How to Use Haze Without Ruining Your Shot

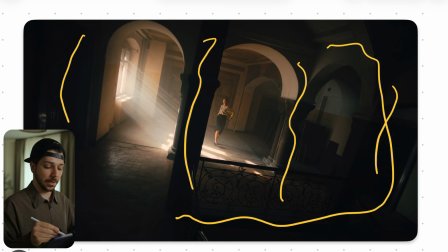But for the moment, we want the audience to feel or look please at this direction. We turn everything off and just add the light at this plane, at the floor.
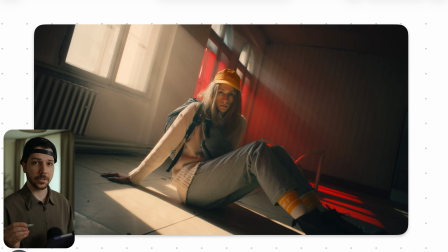In this shot, they also did something I never seen before. I think they put foil in front of the windows and still added a light and shot through it to get this nice reddish colors here. I think that's a unique technique, that you just change the ambience of the room with foil and add a little bit of color.
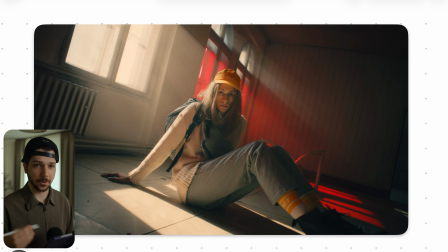I don't know what's exactly the purpose of this commercial. If red is their product color or something like that. But I think that really adds a new visual. And I think in the next project, I will try this out, because I think, like I said before,
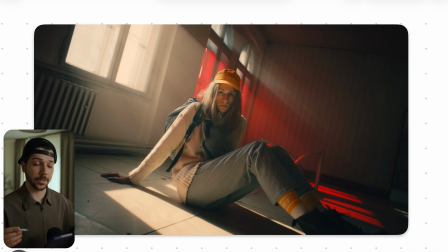just a little nice touch to make something more different and more interesting. Because our job always find something to make it a little bit more interesting.
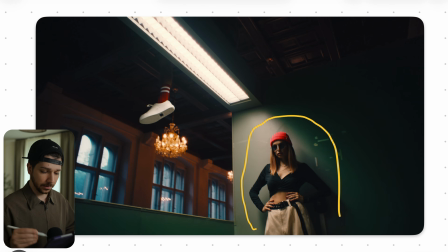This is another shot I really liked from the commercial. We have this woman here in the right third of the image, then 1 foot coming from above. And what I like about the shot is the placement of color. We have this red socks, this red hat, and we placed it in front of this green roll.
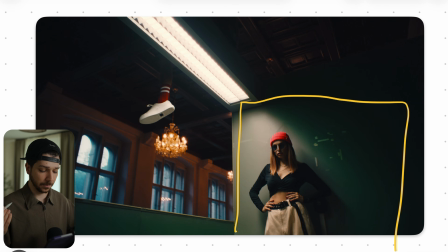Green and red are on the opposite side of the color wheel, so they pop really nice in front of each other. And that's just smart placement. It's not this. This shot is very cool, has really cool composition, because we have leading lines that, with the light here, that leads our eyes into here.
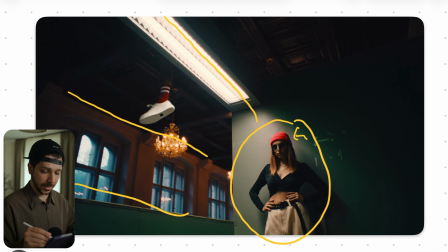Then we have this color separation from red to green, which makes it even more pop. And then we have this nice lit vignette that comes from here that also makes her punch a lot. And also the frame is really nice placed, because she's not just in the middle, pretty boring.
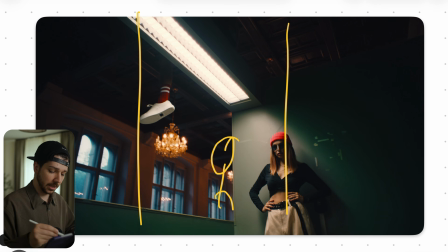She is in a nice, cool position who makes the image more interesting. Can explore a lot more with different angles and positions. Don't try to always just fill your character inside the scene. Just try to make it sometimes a little bit smaller. When you have something like here, where the leading lines help to lead the viewer into one direction,
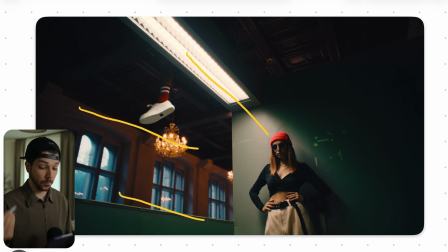everything looks way more artistic and way more professional because you thought about your shot. You can always go for an easy way, but adding shots like this, where there are a lot of different layers, they keep on adding up to make the image more interesting.
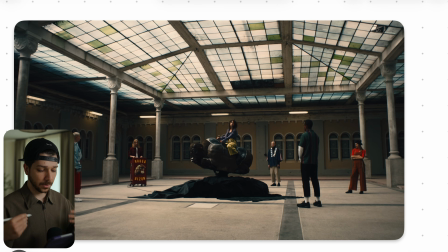It will improve the look of your commercial and highlights a lot. So this is a shot from a different time of the commercial and also very, very cool. We have this woman on the bull and these other people circling around her, which makes this shot so interesting.
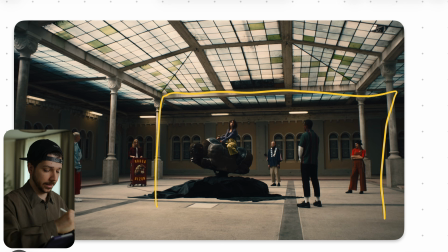One thing is we have this really nice white. Always drop your character into frames. It leads the eye. Always cool look. We have this nice ceiling that is completely out of glass, which makes nice ambience across the room, but also acts like a practical.
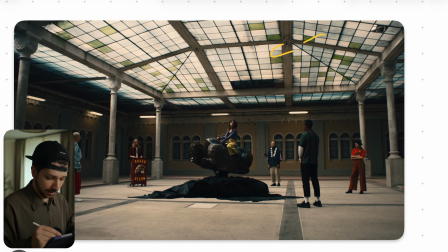But when you now look at the person, the light is actually pretty side-lit. For everyone, the light comes from this direction. The reason for it, when you have a wide shot like this and you want your contrast continuity where everything looks very punchy, you add a side light.
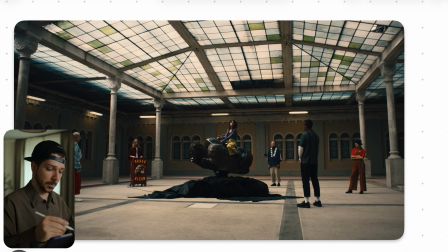You try to side a light from the side because normally the light should clearly come from the ceiling. And as you can see, these windows are actually pretty dark. So there's actually no way that this light is coming from there. But because it's a commercial and it's filmmaking, we don't care. We want to enhance our look, make everything pop in this situation.
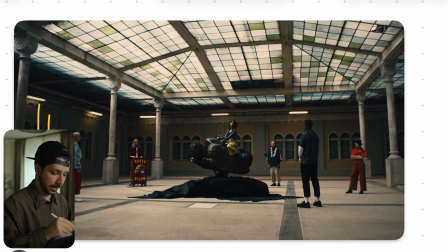So they probably added big light sources here on the side and try to hit every one of them from the side. Also try to get a little bit more contrast maybe on his back so that we light from here. We added negative in all the walls here and here maybe to get a little bit more contrast.
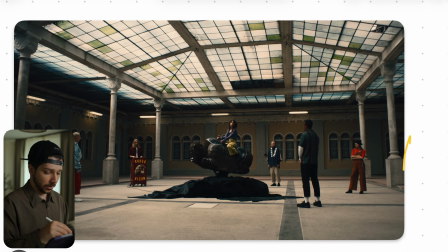Like I said before, the ambience here is pretty high and it's also possible that we mask out the light here. But there's just something like a light dome here that giving her and the bull the key. Or but this looks very 8x8 bounce light for me,
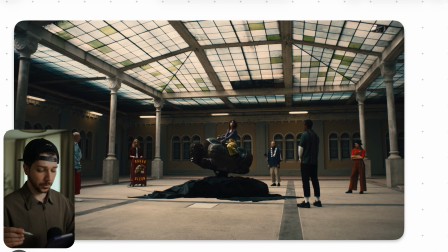or something like an umbrella light what they use for a lot of beauty commercials, but very side-lit, and they mask it out and later. What I find interesting that they added here these Astera lights everywhere.